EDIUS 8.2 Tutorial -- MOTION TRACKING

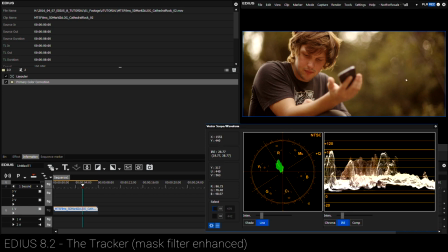[8:23]
The background's not supposed to be sort of a yellowy green, that's supposed to be a bluey green, right?
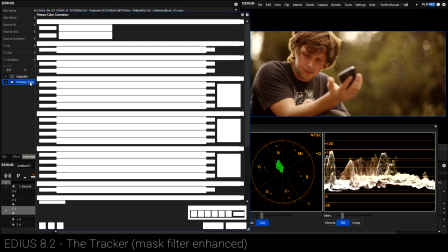[8:28]
So let's go ahead and fix the white balance. Let's double click our primary color corrector and we'll go to the white balance.
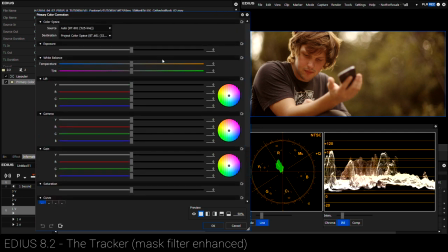[8:34]
So we've already adjusted contrast using a curve. Now we're going to scroll up to the white balance slider, and you know, what's the opposite color of yellow and red? As you can see here on the temperature slider on white balance, the opposite color is blue. So we can slide that just gently to the left, and as you can see, instantly the white balance is fixed.
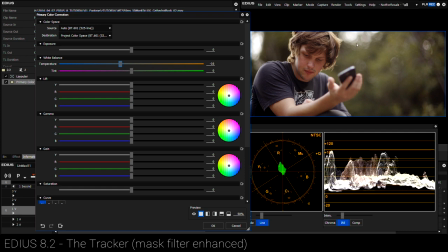[8:52]
The image is looking a lot nicer just visually looking at it. But also you'll notice that the scopes are representing a much more balanced shot as the colors go to the center of our vector scope.
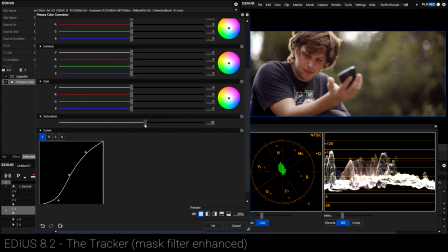[9:02]
So things are looking pretty good there. We could also increase saturation a little bit. Again, not too much, maybe about 20 is looking pretty good.
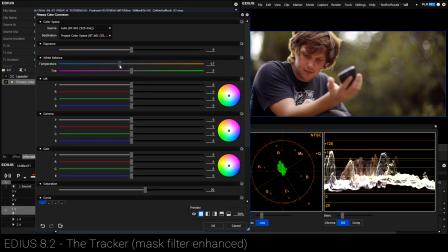[9:09]
And as we do that, I might actually drop the white balance a little even more into the blue. And that's looking pretty great. So I'm going to go ahead and press OK. So remember, this is all about speed.
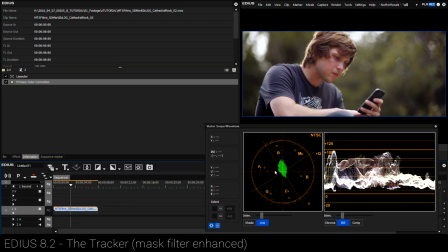[9:20]
We're grading a log image here and things are looking much better. Maybe you could do with a little bit more saturation, but I go into that in a lot more detail in the previous tutorial.
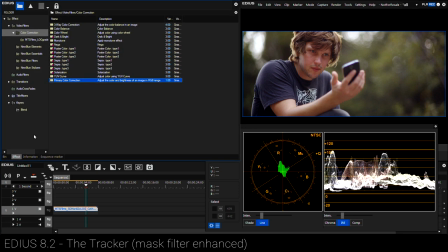[9:29]
So again, let's go ahead and have a look at this mask and how we can use the mask. I'm going to go to Effect, Video Filters, Mask, and drop the mask on here.
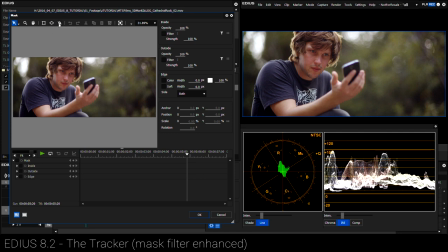[9:39]
And now again, what we can do, instead of drawing a huge shape and adding a gradient, this time I'm just going to draw a simple oval shape, and I'm just going to reposition that, use the rotation values, and just reposition the mask over Rob's face here. And then what I'm going to do is soften the edge of the mask, again by quite a lot, maybe 800 pixels.
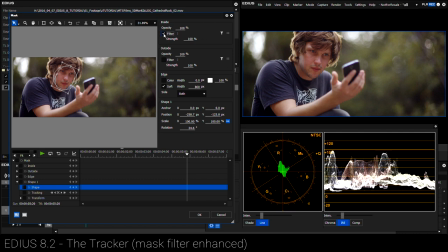[9:58]
And then on the inside of the mask, I can start to add filters and maybe brighten up this image a little bit. So for example, I can open up my filter dialog box, go to filters, color correction. Again, let's use a three-way color corrector and open up the dialog box for that.
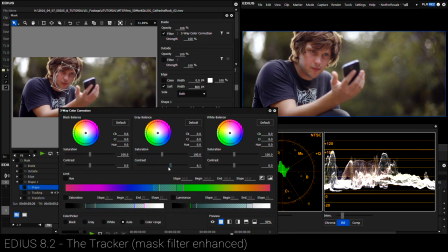[10:13]
And then I can just generally increase the brightness of the midtones. And what we're doing is adding focus to an area of the image. So as we add or increase the midtones of the image,
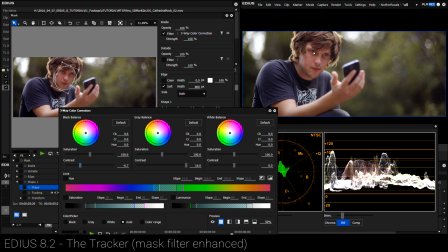[10:25]
maybe we want to lower the black points of the image just to make sure that the black around his eyes and things like that still have nice contrast. So this is a really nice, great way to sort of gently relight someone's face. And as you can see, the difference, as subtle as it may have seemed, is quite huge.
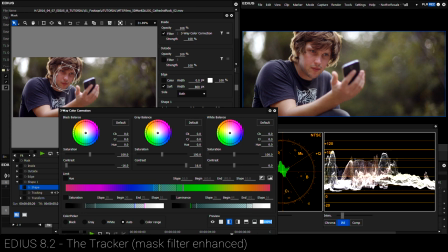[10:42]
And that allows us, as a viewer, to, you know, have less to do. Our brain has less to do when it looks at this image. It instantly wants to find someone's eyes. And we're helping the viewer be guided to exactly where we want them to look by creating focus.
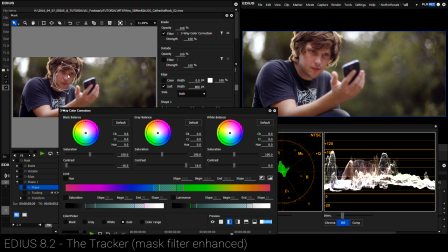[10:57]
And to do that, we're using a mask. And this is the ultimate power of the mask. However, let's go ahead and press OK.
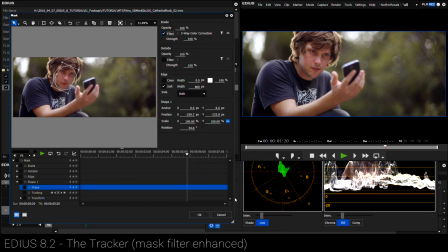[11:04]
And I just want to show you a problem that we've run into. So now I've got this beautiful mask here. I can turn that filter on and off. But what happens if the image moves, say over here?
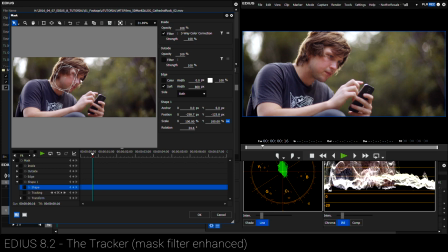[11:15]
Now let's have a look at our mask and where it is. It's not on his face anymore, and that's because we weren't working with a still image to begin with.
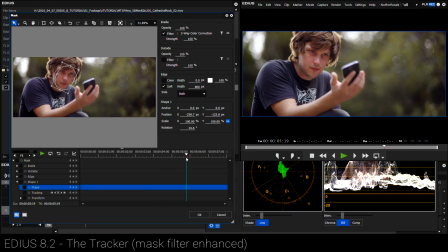[11:22]
We're working with motion. And of course, you know that, right? So how do we track that? Well, in the past, what I would have had to do is enable keyframes for that mask. So for example, I would go to shape one, enable keyframes.
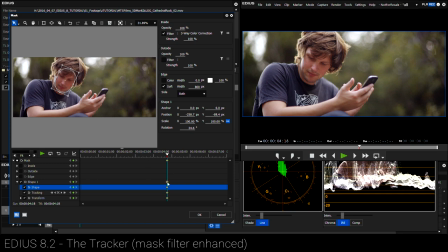[11:36]
So now I've added a keyframe right here, and the keyframes have stored all the information like the anchor point, the position, the scale, etc.
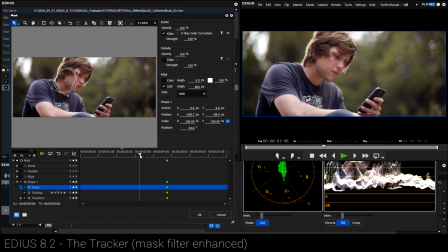[11:43]
And then I'm going to scrub back in time to the point where the mask is not on his face, and then I just manually move it over here. So now we've created keyframes, and between those keyframes, the mask can be animated to stay on Rob's face.
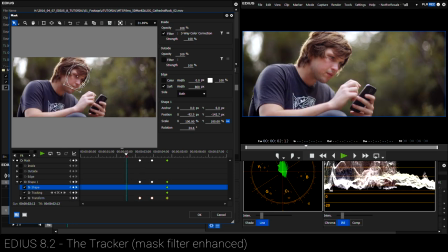[12:00]
Now, I'm not saying that that's extremely difficult, but it can be cumbersome sometimes, and you know, it's just an extra layer of work that I have to do to try and track this mask to make sure it stays precisely where I want it to stay.
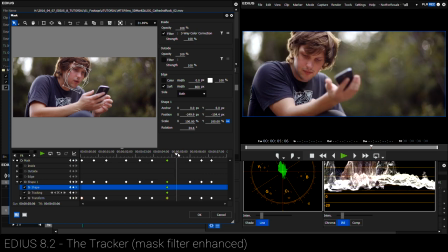[12:14]
And then we have to watch it back and make sure that things are okay, and maybe I need to change the size and the rotation. So what we've done there is effectively created focus on Rob's face, and no matter where he moves, that mask stays on his face.
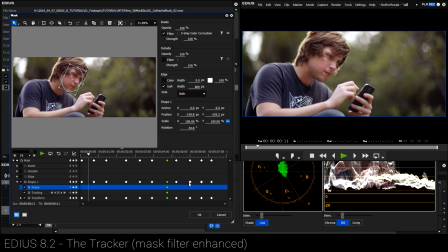[12:27]
But we had to do that manually.